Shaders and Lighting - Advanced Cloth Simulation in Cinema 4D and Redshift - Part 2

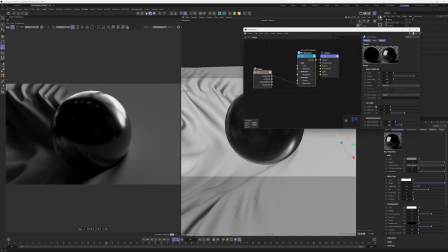Now I'm gonna color the sphere, taking out the out flakes ID as an information. Just gonna increase the randomize a little bit to 0.025 to make the effect even stronger.
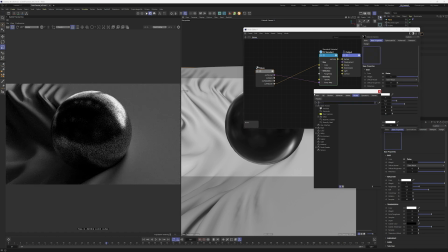The outflex ID go directly into color. Now you press C and drag a ramp into the connector line.
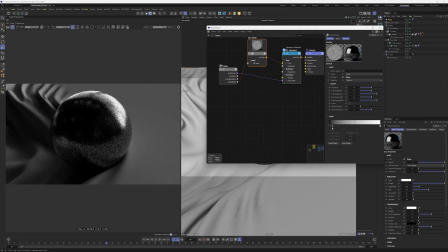Now that we fed a black and white map into the color, the outflex ID, the ball became too contrasty as you can see on the left. I'm gonna decrease that by increasing the black parts of the ramp and decreasing the lightest part of the ramp. Something about 80 in the lightest part is gonna make the trick.
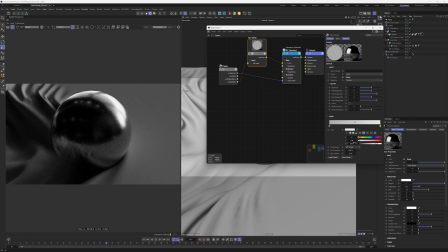This way we can still see the effect, but it's not super strong, it's a subtle effect.
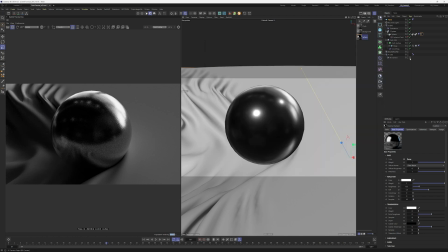The slicks node is a procedurally made bump effect, so we can create these sparkling highlights.
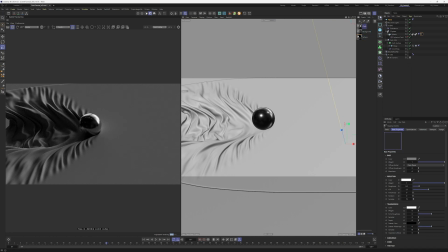Pretty neat. Now it is the time to drop the cloth material into our cloth.
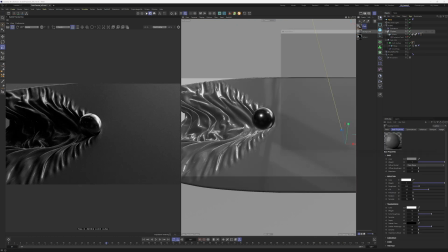The default material looks totally wrong, like a hard plastic.
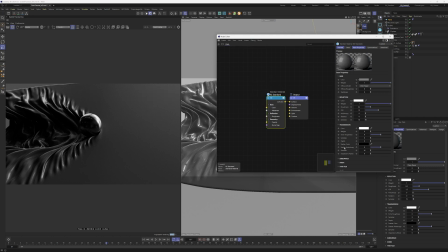The highlights are too strong and also they are too sharp. And also in the subsurface, you can increase the weight to 0.2. That is gonna make the light pass through the cloth when hitting the object from behind.
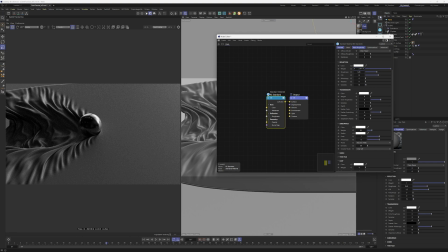Beautiful. Increase the roughness to 0.45 and drop the weight of the reflection to 0.6. Now we have something that looks more like a cloth and less like plastic. Press C to access the node menu, then select the Fresnel node.
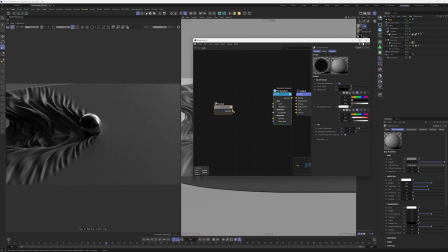Connect the hot color output of the Fresnel node to the color input.
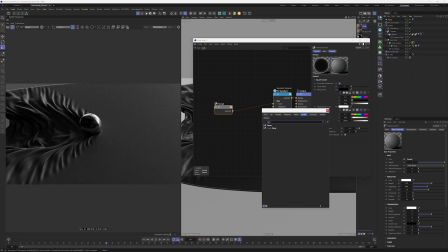Press C and look for ramp dragging into the connecting line.
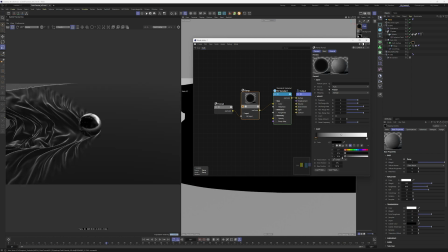Soloing that becomes easier to visualize, so you can just increase the blacks of the ramp to around 40%.
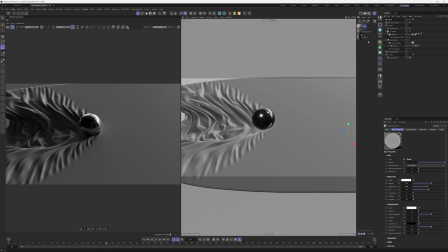Perfect. That way it becomes less contrasty, but you still have those highlights in the Fresnel part of the cloth.
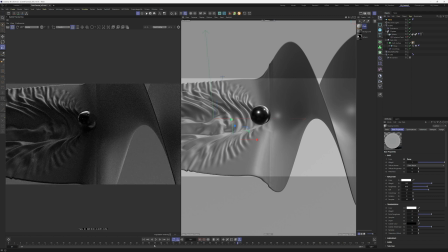Just putting in another moment of our animation, now you will start to fix the light in different parts.
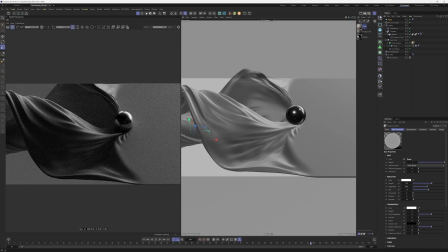For that we need keyframes and different lights.
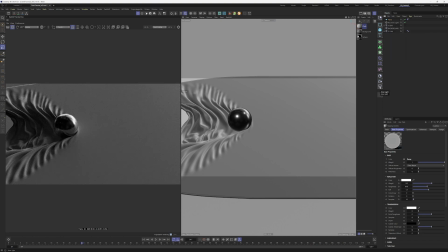It would be nice to have a stronger light in front of the ball, so we can highlight the path that the ball is going through.
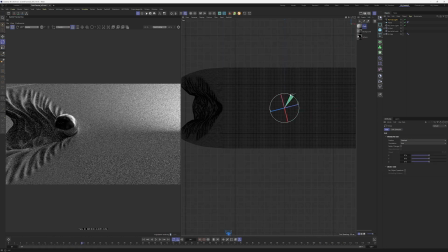So for that I create an arrow light and I rotate to 90 degrees.
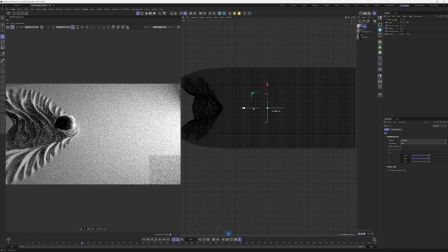This light is gonna be sharper, so we need to lower the spread. I'm just positioning the light just out of the camera, selecting the light, and then you can go into the spread and lower
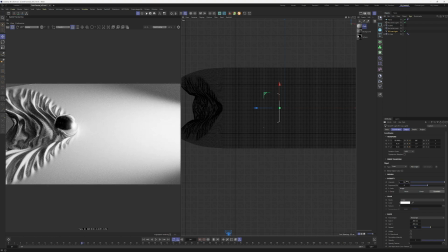that down to 0.4 and intensity lower that to around 3.
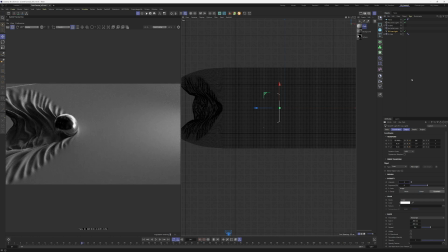It's too strong right now, so you can notice the light is more dull hitting the ball and is highlighting the path. This arrow light needs to follow the sphere, so select first the arrow light and the sphere, go to constrain and add parent constraint.
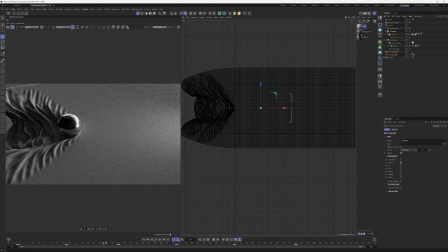We used this technique in the tutorial before, so now we know that the arrow light is gonna follow the sphere.
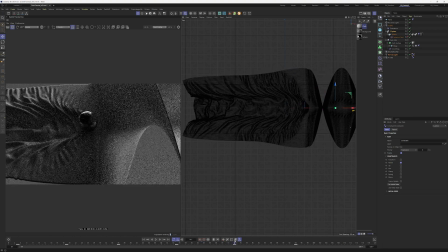Perfect. Going forward in animation, this part looks dark,
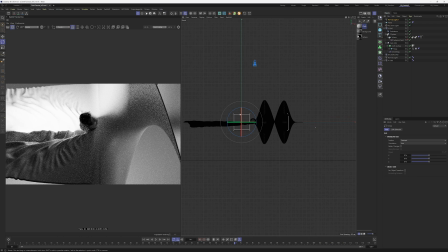so create another arrow light and rotating to 90 degrees, look, the light is looking up.
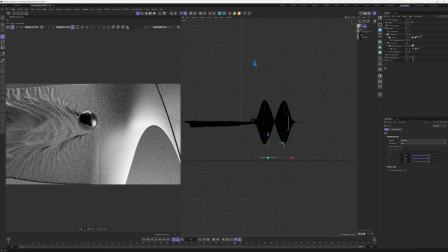Notice that I'm in the front view and position the light lowered and looking up to the curve. Now I'm gonna make the light bigger, so you can do that too.
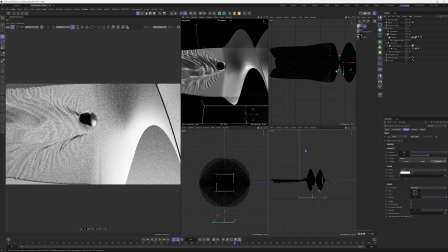So it doesn't have to be exact numbers, but you can visualize in the render view what feels right.
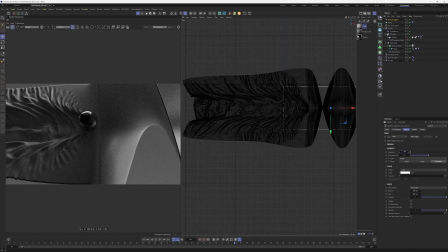Lowering the intensity to 1 is gonna help, and now we can maybe keyframe the exposure.
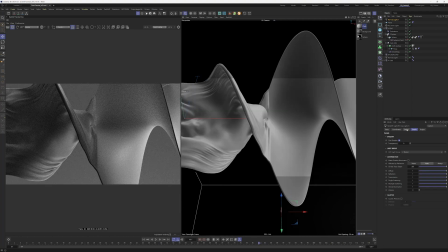Here I'm thinking what looks right and doesn't look too bright, not too dark, so you have a nice gradient between the darkest part of the image and the brightest part. Organizing the project called Follow Light. This is the light that is following the ball.
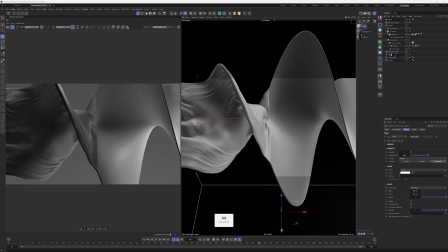And the one that you created right now can be called Bottom, but you can choose your own name.
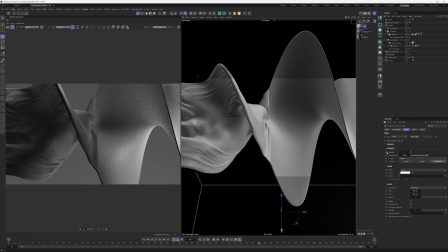Fine-tuning the light with the exposure. I choose this time to keyframe the intensity.
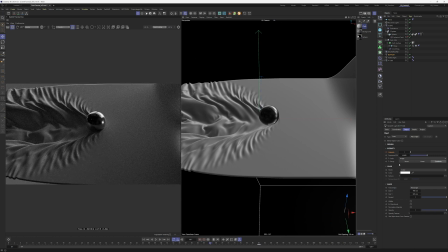So one keyframe at frame 82, the place where I want, and another at 66 to 0.
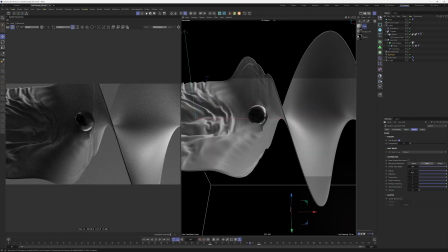Moving the timeline forward and going to the light details, and in the reflection side, you can lower that to something around 0.6 so it doesn't become too strong.
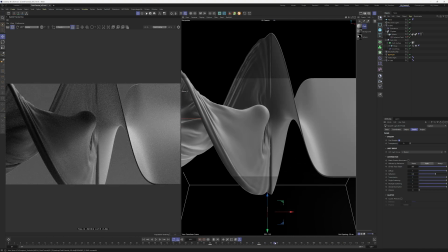Now move your timeline forward until around here and copy with Ctrl the first keyframe.
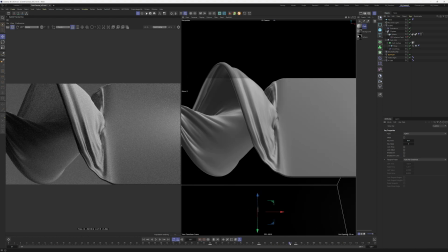So you have a first keyframe 0, the intensity of the light that you want, and 0 again.
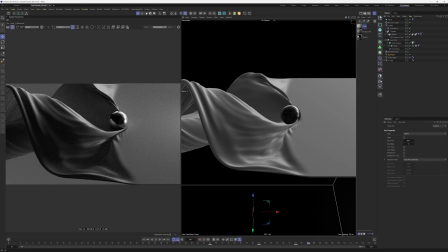The idea is to fix specific moments that you
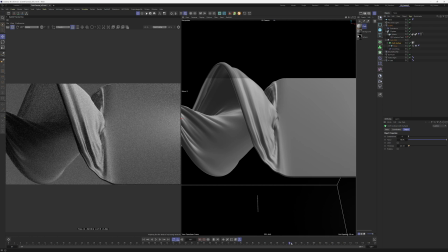see that are too dark or too bright during the animation.
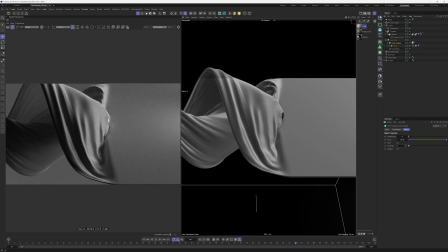Here I'm fixing the thickness of the cloth, making it even thicker. Something around minus 3.5, because I noticed that ball was passing through the cloth.
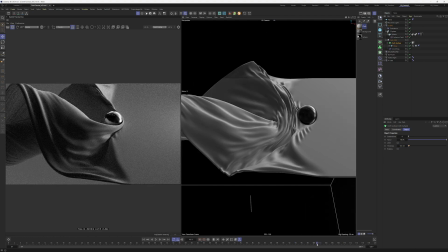That looks better. Playing from the start again.
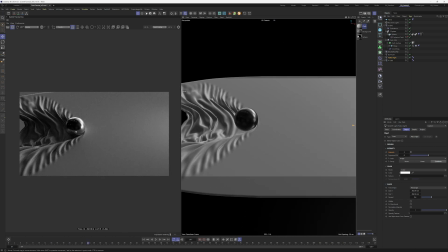Maybe this part is too dark. Look at the wrinkles. We can brighten that up just a little bit with light there.
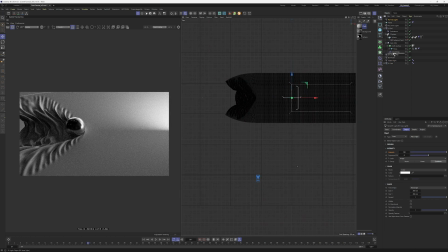So I create a new area light. This is not a strong light. It's just a backlight to fill the shadows and bring the shadows up a bit. So rotate to minus 90 and position it accordingly.
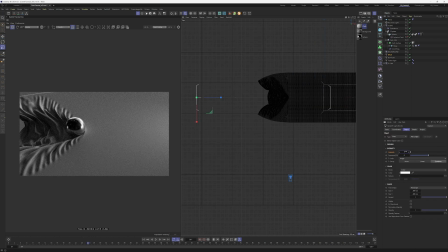Now lower the intensity, something around 1, and let's bring in the details, the reflection down. Adjusting the exposure, you can fine-tune your light. The important thing here is to pay attention to the rendering, the redshift left side, and adjust to what it feels right to you.
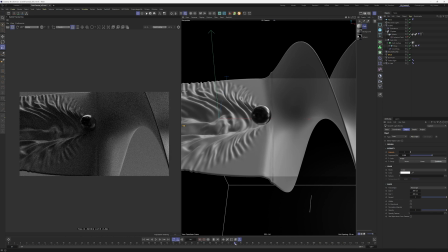Moving forward now, there's another dark moment, then we start fixing that too.
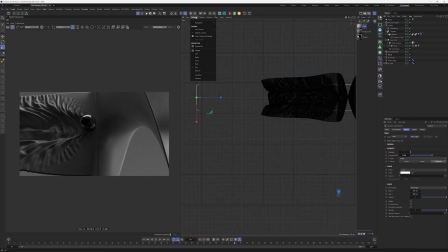For that, I go on the top view and then I select camera and perspective.
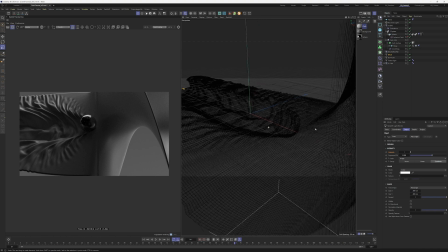In this way, I can move the camera and have a preview to position the light without changing the left side, the redshift render view.
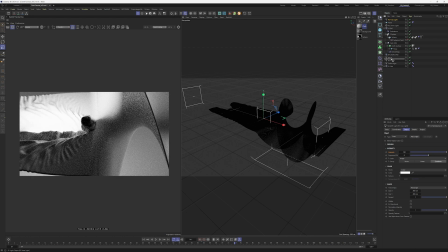That's a trick. I like to light this way and I do all the time.
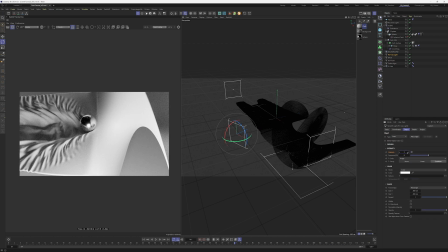Position the light to the right moment, lowering the intensity, going to details and changing the reflection back to 0.
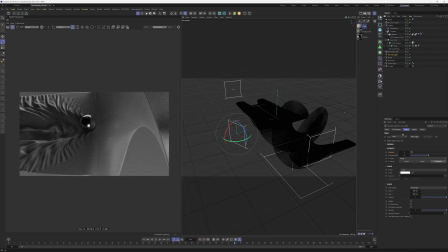You can notice on the ball right now when I change that, the reflection disappears. So now we are affecting mostly the diffuse and GI and so on. You can adjust the intensity. 3 feels okay and put a keyframe, then back in time, another keyframe on 0,
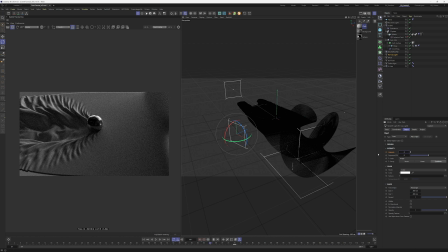and then forward on time again and another keyframe on 0. So you have a light from going from 0 to the intensity you want back to 0, affecting this particular moment.
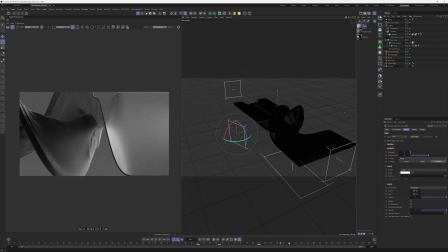Now, moving forward in this moment, the highlight, it is too strong on the cloth part, so we can turn the lights on and off to find which light is causing this. In this case, it is the dome light.
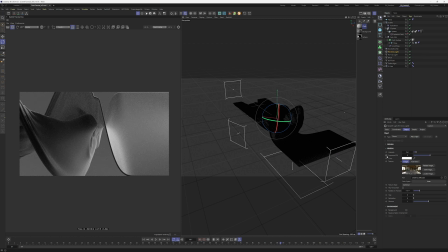It is okay to keyframe the intensity of the dome light, in this case the exposure, but just remember, don't overdo it, do it lightly, because otherwise the whole scene is gonna change too much.
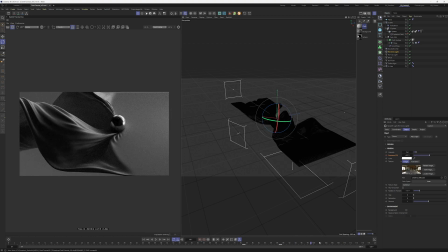So it is the same principle. I'm gonna keyframe before and then I keyframe in the moment I want the light to change, and then later on in this case the light is going back to what it was. Here in this moment, the cloth, maybe it's too dark,
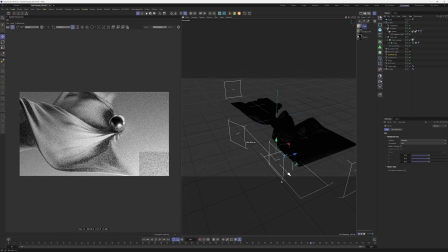so we can create another support light that I'm calling and tweak that again to bring the cloth up a little bit. And this is a support light, so it's not too strong.